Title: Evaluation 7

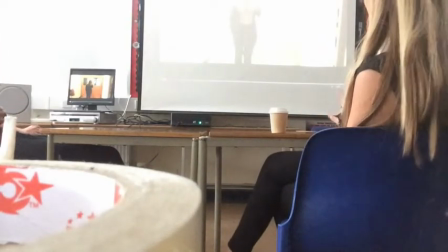0:39 So we started off with a wide shot to show her direction.
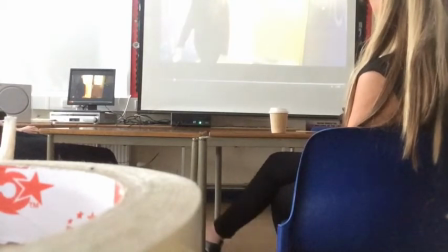0:47 We used continuity editing to show her coming through the door and the direction she's come from.
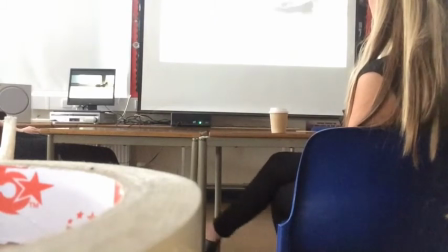0:56 We then used a tracking shot, followed by a close-up, just to experiment.
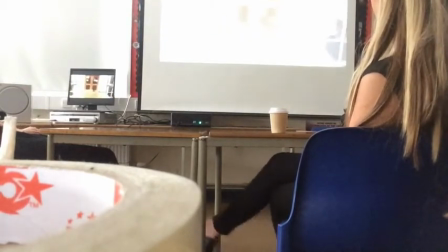1:04 Another tracking shot, which then goes into a point of view shot, just to show variety.
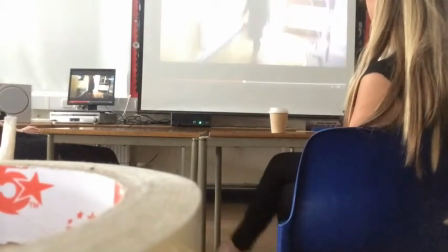1:13 More continuity editing.
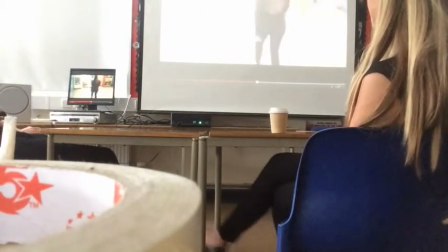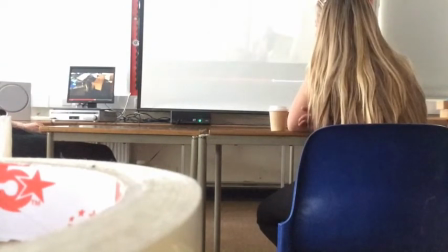1:21 We then used the low angle shot to show that Bryony was in a weak and vulnerable position.
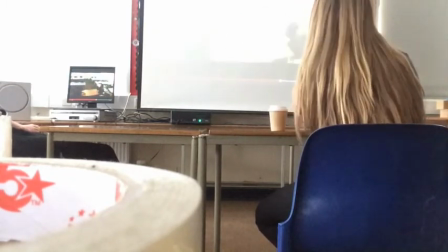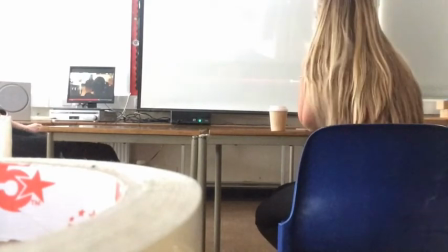1:32 We then used a series of over the shoulder shots to show that who the two people that were having a conversation.
Yeah, I think we did. Drop the attitude. You're the one in the wrong.
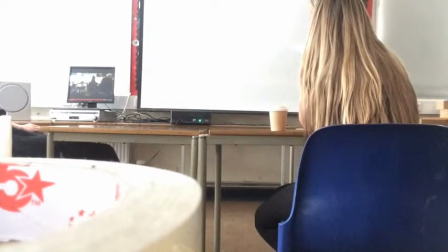1:44 I've come to apologise. Sorry, there's nothing wrong.
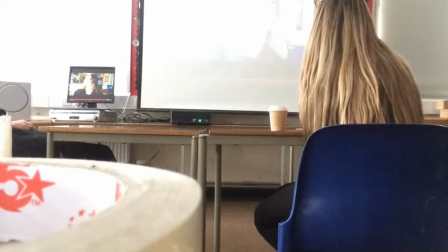1:50 We then used the close-up to show the emotions that Bryony was feeling at this moment in time.
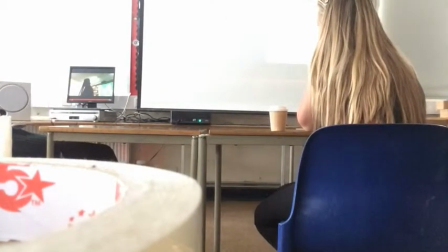1:58 And then we finished with a high angle shot to show that Billy had more power over Bryony.
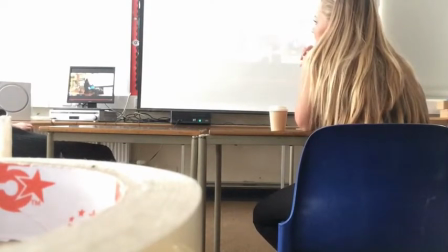2:09 I think our prelim was alright, seeing as we had a limited choice of location.
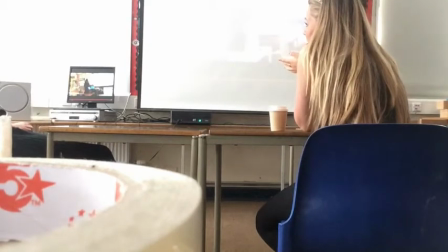2:15 Yeah, we only had an hour to do it as well, so... And obviously the dialogue as well, we had to, yeah. and that didn't really work out very well.
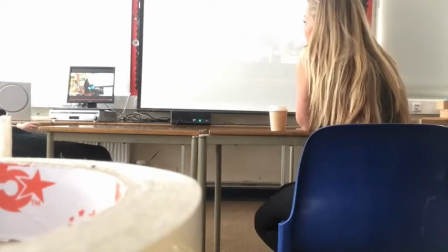2:23 That's why we didn't use it in our final shot. And it was our first ever experience of filming something as well, so it won't be bad.